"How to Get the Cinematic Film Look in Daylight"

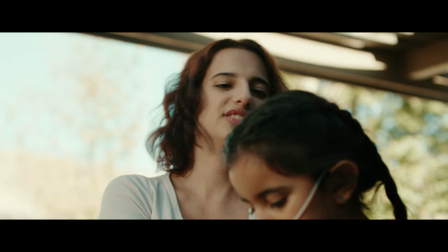(0:00)
How's it going everyone? This is Scott Takai and today I'm going to be sharing with you guys how I lit this exterior day scene in the short film La Llorona.
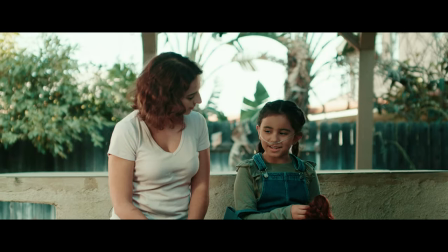(0:10)
So in this scene we have a mother, daughter, and father outside in their backyard together.
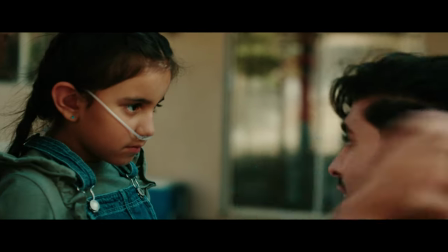(0:16)
And this was the first setup of the day and we started shooting it around 8.30 or 9 a.m.
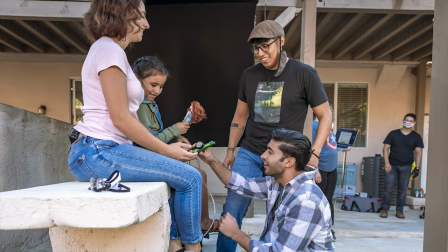(0:21)
And there's a lot of shade coverage in the backyard since the sun was on the opposite side of the house. And ideally when you're shooting day exteriors try to set them up in the morning or before sunset Because that's when you're going to get the most visually appealing lighting outdoors and it's not going to be so bright So it gives it just a little bit more extra control since the patio we were
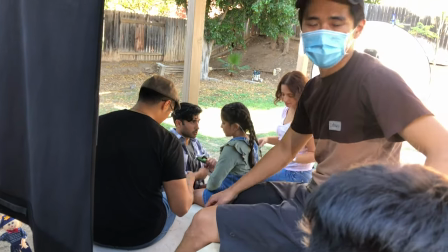(0:41)
shooting on was covered up in shade It gave me a good starting point for lighting the scene the next I set up my key light Which was an aperture
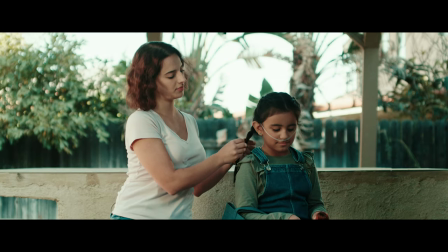(0:48)
300d mark 2 and I bounced the light onto the white side of a Westcott 5-in-1 reflector and since we were shooting in
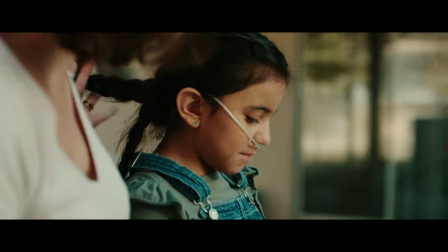(0:56)
a shaded patio in the morning it helped with giving the bounce light more strength and bouncing it onto the reflector helps give it a more natural and soft look that I used to replicate the natural sunlight.
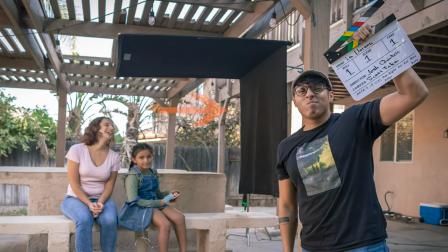(1:07)
Next I wanted to add more contrast to the shot so I used a 4x4 solid floppy and placed it right next to the actors just slightly off of camera. When you're shooting outside there is light literally everywhere and we don't actually realize this but there's also light that's constantly bouncing off of all of the objects in your surrounding area.
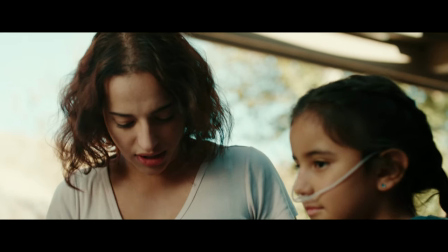(1:26)
So placing a 4x4 next to the talent helps block off the light that is filling their face on the opposite side of the key.
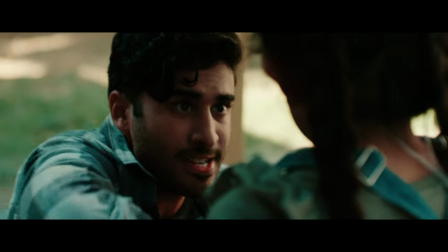(1:32)
This gives the actors face more shape, contrast, and a more moody feel.
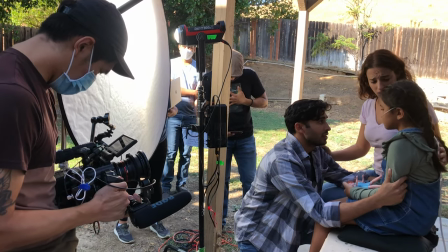(1:37)
The last thing I did to add a final touch to the frame since I had some time is I used the
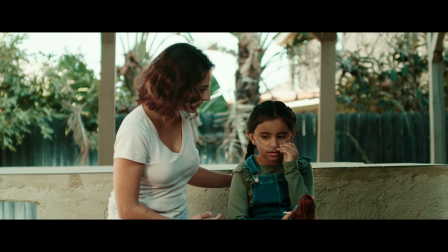(1:42)
Aputure 120D Mark II and I used it to backlight the little actress on the right. A 120D Mark II isn't the best light to use outdoors and even without modifiers and pointing it directly at the talent, it registers as very subtle. But subtlety is what I was going for for this backlight. Thank you guys so much for watching the video. There's plenty of content here on YouTube that you could be watching, so I'm very very grateful that you chose to watch mine all the way through. Be sure to like, subscribe, and comment down below what was your favorite thing about this lighting setup and let me know if you learned anything new from this. And have an amazing day, and I'll see you guys later. Peace!